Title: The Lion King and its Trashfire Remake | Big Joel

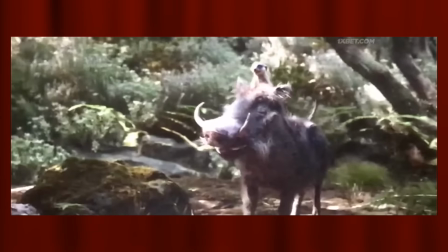4:01 Look at them, just walking around,
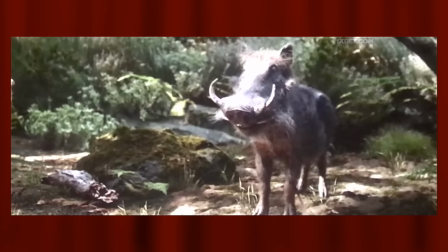4:04 awkwardly opening up their animal lips to say lines that genuinely don't feel like they're coming out of their mouths.
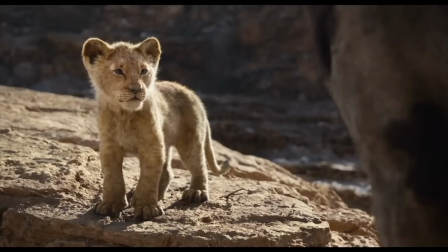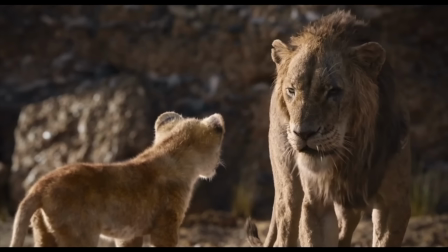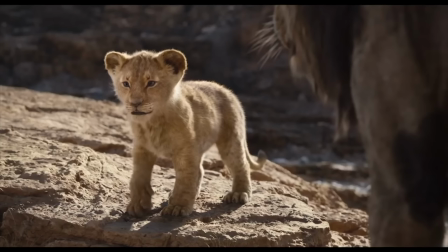4:22 It sucks a lot.
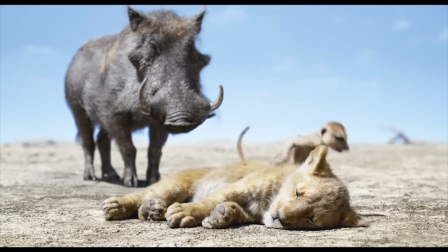4:25 But what I don't see people talking about is the way that this aesthetic shift alters the thematic center of the film. Okay, let me ask a question. Besides looking cool, what does the aesthetic of the 1994 Lion King accomplish?
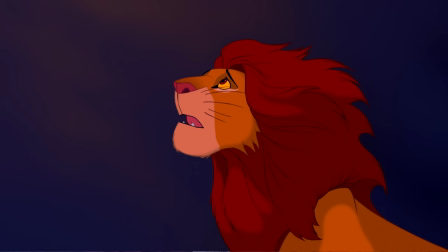4:42 What does it say about the world it's depicting? Well, I think the answer to this is pretty simple.
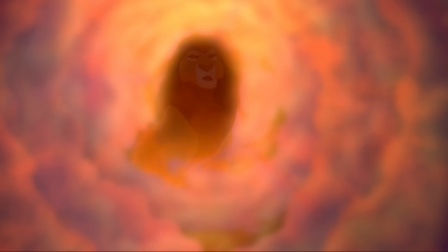4:49 It's an art style that reminds us of the beauty of power.
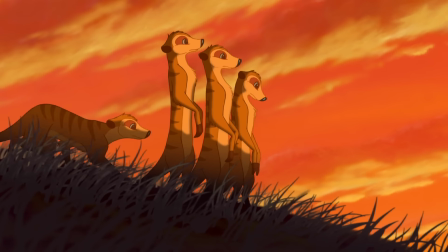4:54 From the first moments of the film, every shot of the Pride Lands focuses our attention on the ways
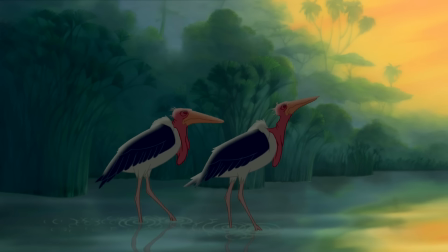5:01 that nature itself is deeply concerned with this kingdom and with the goodness of Mufasa's reign.
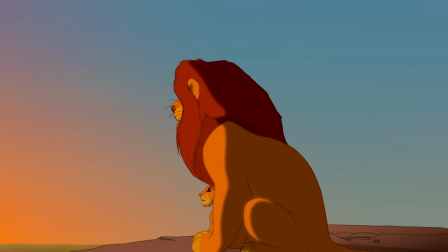5:07 The low-angle shots of the monarch and his child that highlight the magnitude of their power.
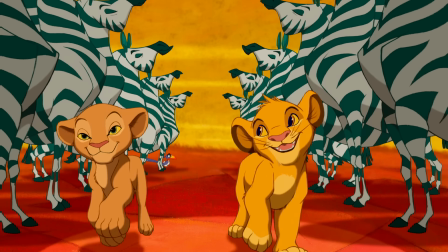5:13 The splashes of color as Simba sings about being king. The way that all the animals congregate around and celebrate him.
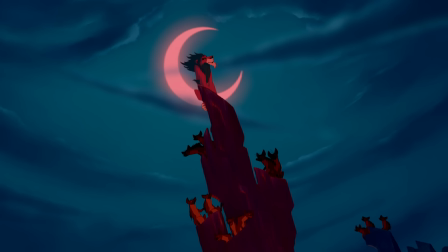5:20 The sinister image of Scar ascending over his hyena army,
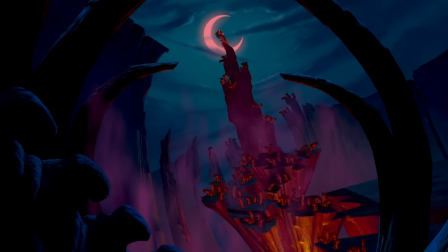5:25 juxtaposing the serenity of the Pride Lands with what feels like an impossibly big threat.
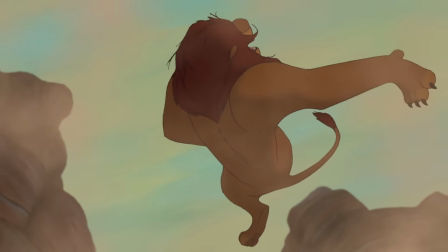5:31 The sweep of the gazelles stampeding as Mufasa falls into them. What could be more epic and tragic than this?
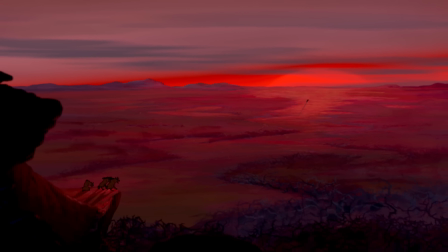5:38 In this way, our engagement with the worlds of the Lion King is constantly mediated by a cinematic language that
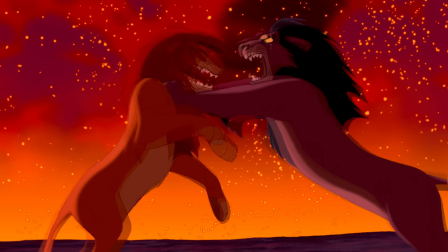5:46 justifies the prevailing order of power within the film, presents it as natural, great, important,
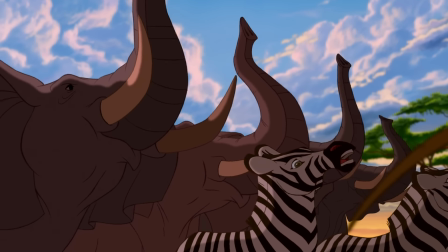5:53 worthy of defending. And if we asked, why is it that we want so badly for Simba to win?
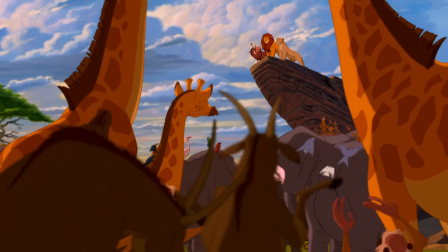6:00 I think a reasonable answer would be because his winning literally paints the more beautiful picture. Now, to some extent, we might be able to say the same thing about The Lion King 2019. After all, the film does take an enormous number of aesthetic cues from its source material.
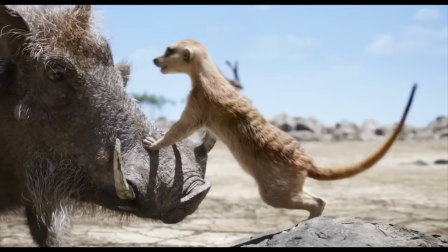6:19 But we can't just ignore the main reason why this film exists in the first place.
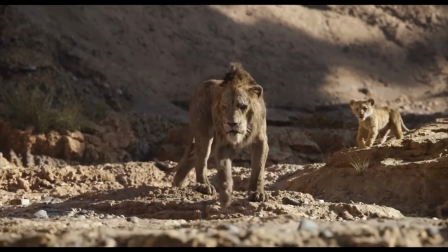6:25 It wants to be The Lion King, but in real life, with real lions.
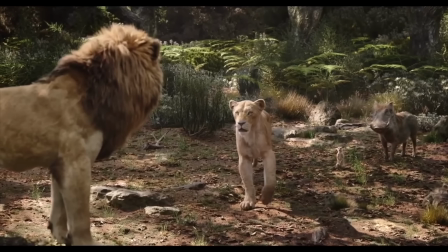6:31 And it would be silly to say that that choice carries no meaning whatsoever. I don't know if what I'm about to say will be a universal experience for people who watch this film, but for me, the decision to go with a photorealistic aesthetic forced me to question some of the ideas that the original Lion King assumed. For one thing, having every character in the movie be painted with this objective-feeling, naturalistic brush made it harder for me to accept the moments when animals acted completely unnaturally, embraced and accepted power structures that they never would in real life.
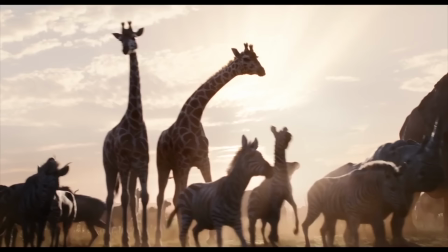7:10 Maybe it sounds stupid to you, but when I watched this opening scene where all the animals freak out about how great this new lion prince is, I got tingles because it felt so extremely wrong to me.
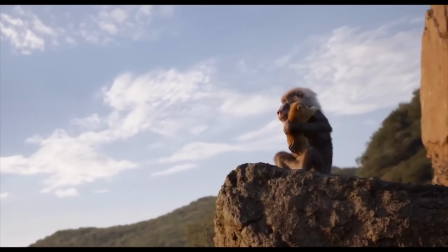7:24 What are these gazelles so dang happy about? The birth of this creature that fully intends to consume them?
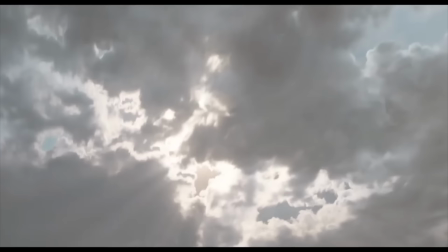7:31 All I felt was pity for these poor creatures, lambs to the slaughter.
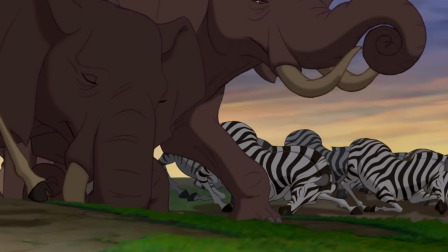7:36 And I didn't have that reaction to the original because these guys aren't really animals, are they?
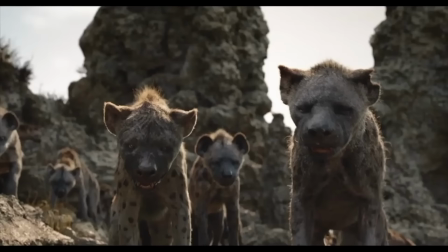7:43 They just feel like people, excited about their new king. There's something there that I can relate to in a way that goes beyond the relationship between predator and prey. But in the even cold light of the new film, all that majesty disappears,
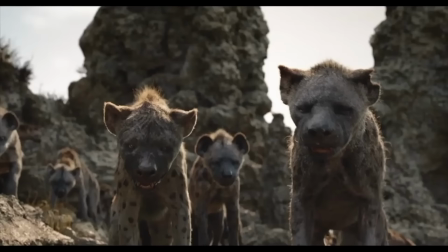8:01 and I'm left just thinking about the awful material reality behind this scene.
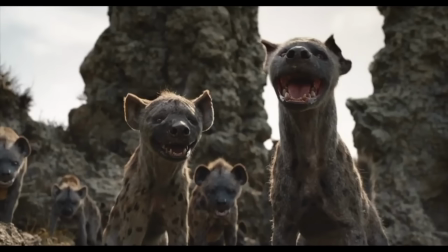8:06 For another example, we can look at how the film depicts hyenas.